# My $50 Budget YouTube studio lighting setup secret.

So in this video, I'm going to show you exactly how you take something that's not really well lit and have this as a YouTube or video setup, looking like this, to looking something more along the lines like this. I'll show you exactly that in this video. Stay tuned, make sure you watch all the way to the end. I'll show you everything that I know to how you get this looking setup.
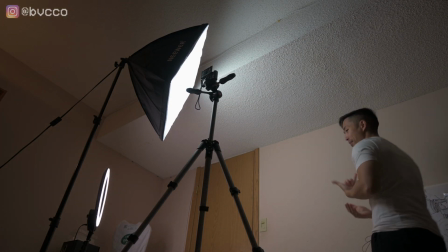(0:27)
So in this video, I'm gonna be using my Nikon, my D5200, or even my Z50.
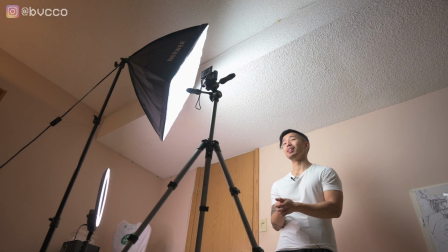(0:34)
I want to get just entry-level point and shoot like I'm using right now,
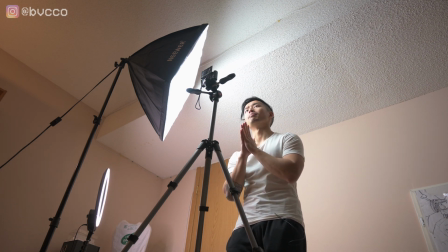(0:39)
which is my I'm so used to saying Nikon, my Sony
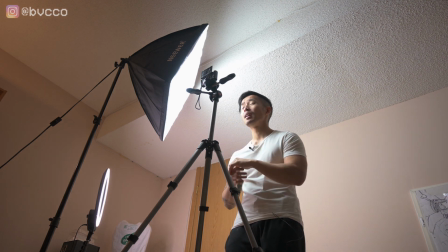(0:47)
RX100 Mark III. And there's actually some lens splotches on this.
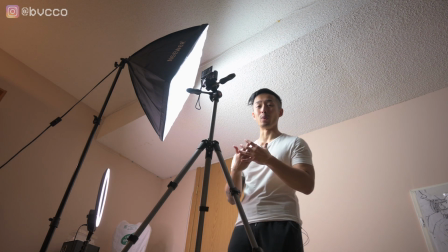(0:55)
First, you want to make sure that you have the right lighting setup or the equipment.
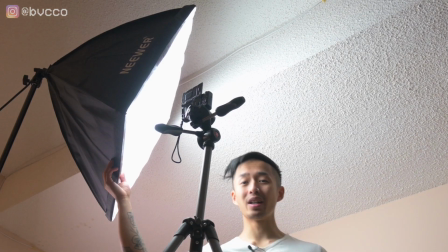(1:00)
And all I have right here to the right of me is one newer Softbox, one Mount Dog ring light.
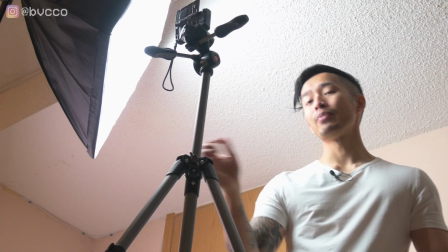(1:07)
I have my Manfrotto tripod right now using the Rode Link hooked up to my Nikon
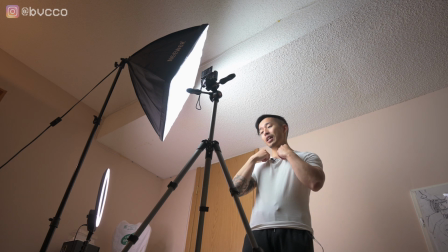(1:13)
Z50 so I can get crystal clear audio.
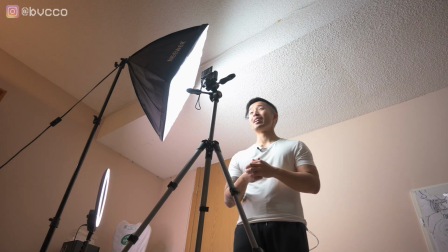(1:17)
And first things first is you want to make sure that your video camera is set to the best settings.
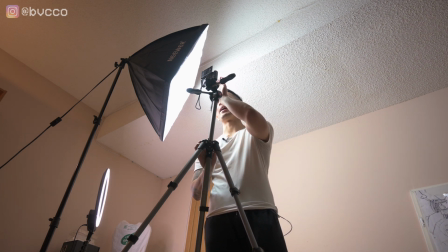(1:24)
Right now it is in automatic. So if I put my hand over it, it's going to adjust everything, the ISO.
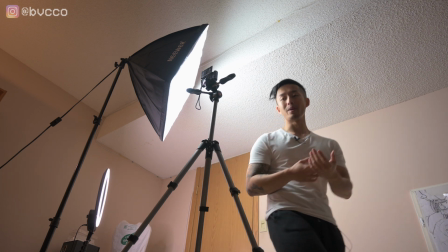(1:31)
So I'm just going to go behind the camera right now.
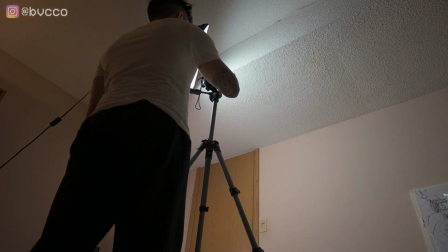(1:34)
Go into my functions, stop recording, go into my functions, go into manual exposure,
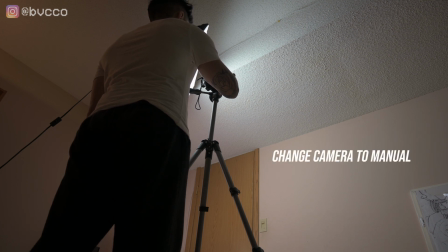(1:43)
and I have my settings at 1/50,
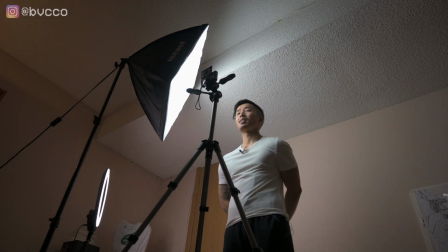(1:51)
shooting at 2.8 at 125 ISO. And this just helps the camera in terms of getting constant exposure, is that it doesn't have to constantly adjust. So if I zoom in or I walk closer, it stays within the same camera settings, so it doesn't go over the place. Yes, point and shoots, it's meant to pick up and you don't want to worry about your settings. But if you want to have the best settings when you're filming, especially like client work, you want to have consistent settings.
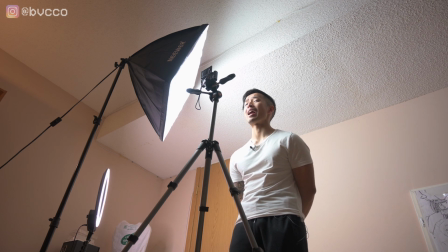(2:22)
So if your ISO is always going up and down, or your aperture, your shutter speed, it's not going to look that cinematic or great. So now it's set on to stay at 1/50, 2.8 aperture, and shooting at 1/125 ISO.
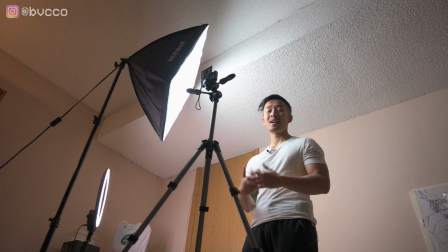(2:36)
Next is we're going to talk about having your proper lighting setup. And you don't need, all you need is essentially like a $50 softbox setup.
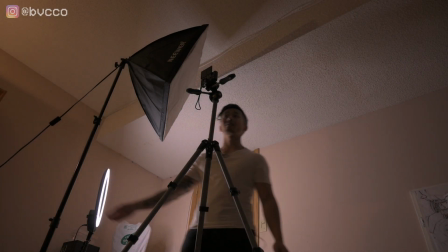(2:45)
So all I have here is a softbox. And as you can see, if I turn it off, it's a dark and stormy night.
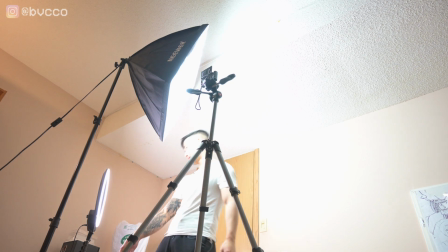(2:52)
So first thing is, let's say we just have a softbox setup, right? Or even a ring light setup.
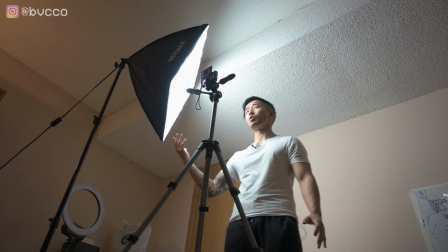(3:00)
What you want to do is you want to have the softbox,
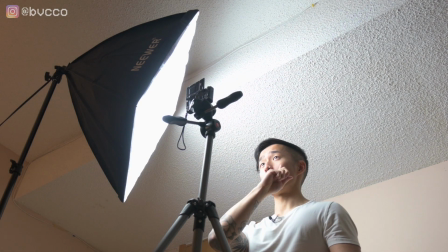(3:04)
set right off to the side and pointed down towards you, where you get that almost Rembrandt-like triangle that people talk about. And I'll show you the difference.
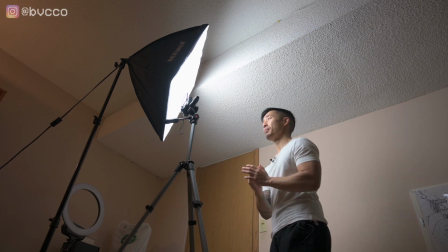(3:15)
If I just moved it and put it in front of me, it's much more evenly spread if the softbox light is straight at me. And you can definitely have this too as a key light setup.
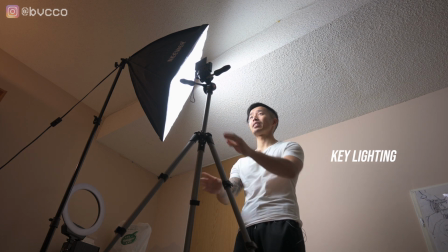(3:25)
But for me personally, I like to have my softboxes just off to the side
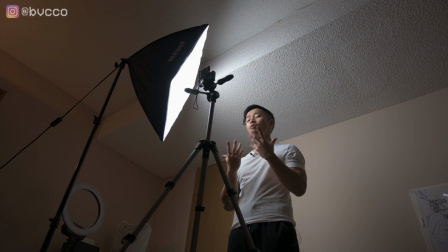(3:34)
slightly, so I have a little bit of a shadow contouring to my face. But for, especially if you're in the beauty or makeup industry, this is the most flattering, because you have shadows, and the more shadows you have within your subjects, the more older they look.
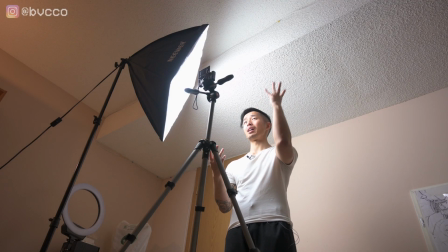(3:48)
And if you want to look youthful, you want to have more of a fill light right here. But for me, I actually like this setup and this look.
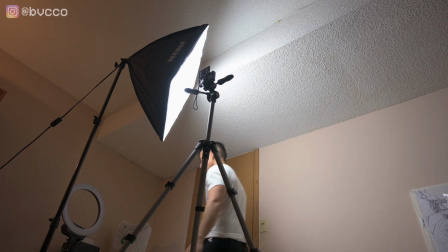(3:55)
And next is what you can,
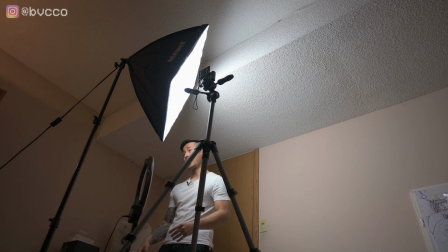(4:00)
instead of using a softbox, you can actually turn this guy off.
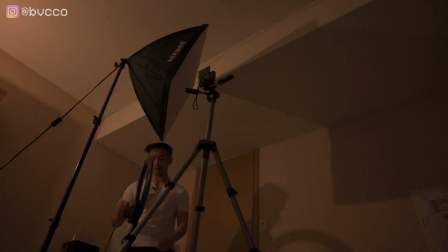(4:04)
And I'm going to show you the exact same thing with a ring light, right?